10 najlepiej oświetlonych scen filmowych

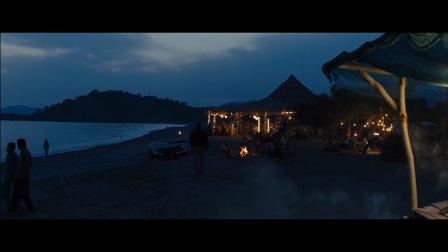Oczywiście, jak większość filmów w tym zestawieniu, wiele scen jest ślicznie zrealizowanych,
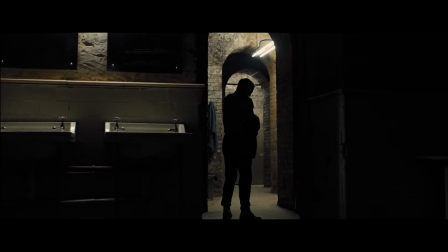ale od strony oświetlenia i klimatu zdecydowanie wyróżnia się ta.
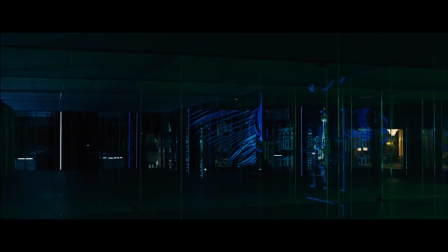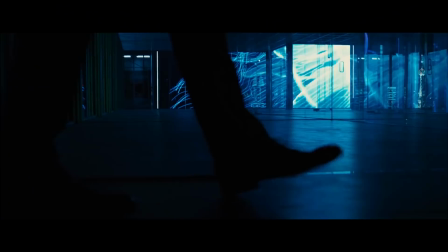To, w jaki sposób zostało tutaj wykorzystane neonowe oświetlenie w towarzystwie licznych luster, przyprawia o zawrót głowy.
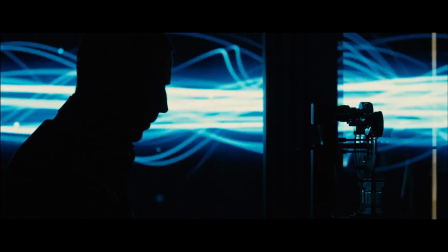Gdziekolwiek nie spojrzy kamera, tam widzimy migające światła, odbijające się kształty, majaczące, zduplikowane sylwetki.
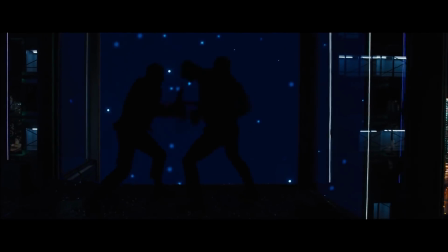Wisienką na torcie jest pojedynek rozświetlany jedynie pojedynczymi wystrzałami z broni.
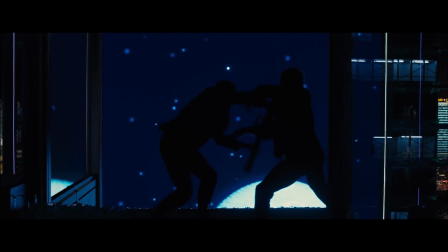Majstersztyk.
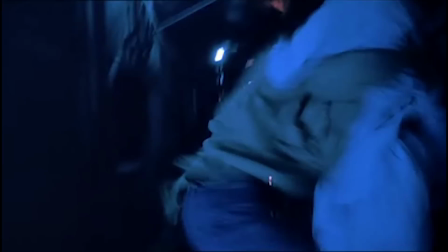Druga scena pochodzi z filmu Chunking Express von Karvaja, który jest niezwykle wizualnym reżyserem, świetnie grającym kolorami w swoich filmach.
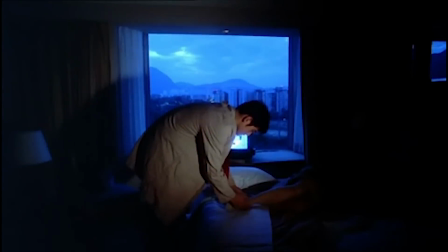W obrębie jednej historii potrafi wprowadzić kilka różnych palet kolorystycznych zaznaczających rozmaite stany emocjonalne bohaterów oraz poszczególne rozdziały opowieści.
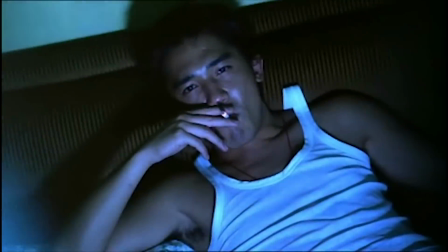Coś w stylu tego, co mogliśmy zobaczyć również dużo później w filmie Hero.
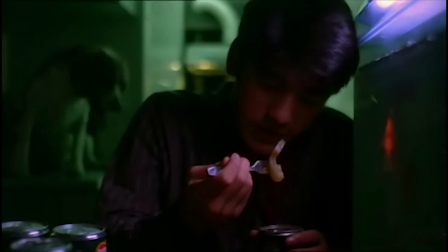Chunking Express mamy paletę żółtą, niebieską, zieloną i czerwoną, która to trafia do naszego zestawienia.
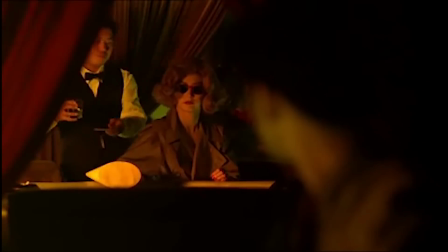Kolor oznaczający miłość i namiętność świetnie został wykorzystany w scenie rozmowy w barze.
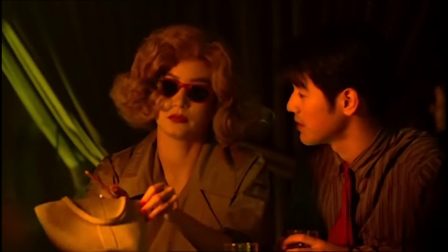Zwróćcie również uwagę na współgrające z kolorystyką rekwizyty.
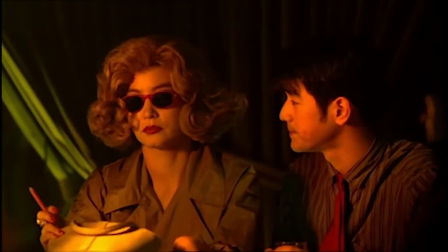Okulary, ołówek, krawat, koszula, zasłony w tle, wszystkie elementy scenografii zostały precyzyjnie wybrane i dopasowane.
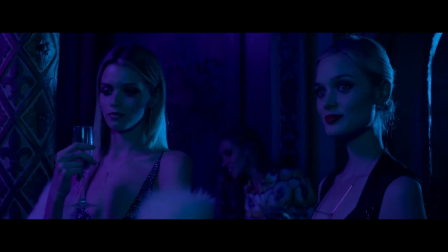Jeśli już mowa o neonowych, mocnych światłach, to zdecydowanie ich fanem jest ostatni kandydat naszego zestawienia, czyli neon demon Nikolasa Refna.
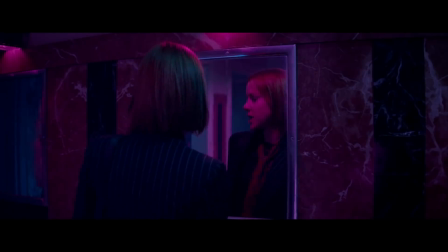Reżyser zresztą lubuje się w tego typu oświetleniu.
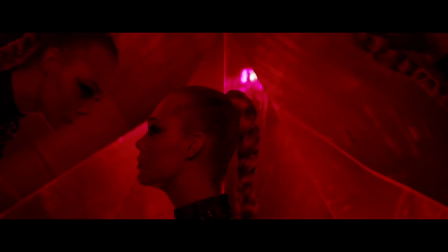Film jest przepełniony charakterystycznym neonowym światłem, które buduje specyficzny, nienaturalny, często niepokojący klimat.
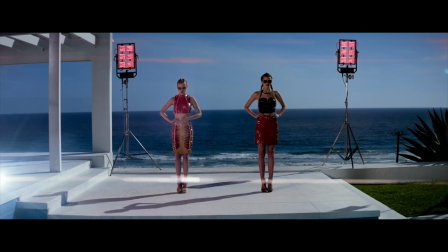Nawet w scenach na zewnątrz RFN tworzy odrealnioną atmosferę, w której świat wydaje się mocno sztuczny i plastikowy. Z całego filmu do naszego zestawienia trafia ta scena, w której mocne stroboskopowe światło ukazuje w rwany sposób różne sylwetki modelek. Efekt jest nieprzyjemny, a od kilku sekund patrzenia na te kadry zaczynają nas wręcz boleć oczy. Świetny przykład jak agresywnym sposobem świecenia wpłynąć na widza i jego postrzeganie świata. Filmy tak naprawdę są tworzone przez oświetlenie.
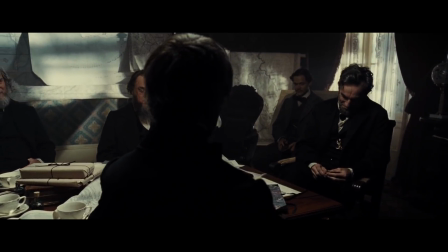To ona buduje atmosferę, ukazuje w odpowiedni sposób aktorów i pomaga autorowi zdjęć opowiedzieć swoją wizualną stronę historii.
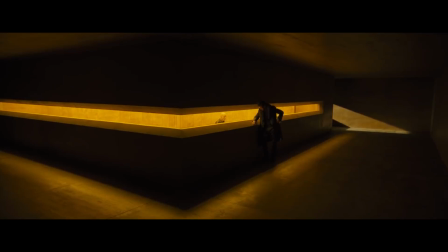Oczywiście świetnie oświetlonych scen jest dużo więcej niż w tym zestawieniu, dlatego chętnie poczytam Wasze propozycje.
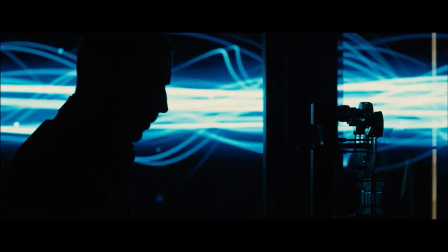Piszcie w komentarzach, jakie sceny Waszym zdaniem zasługują na obecność w takim rankingu.
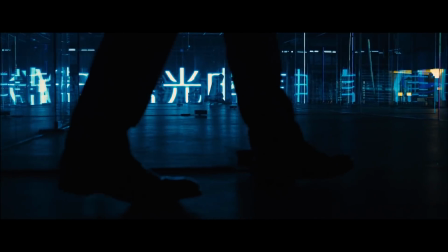Kto wie, może pojawi się jego druga część.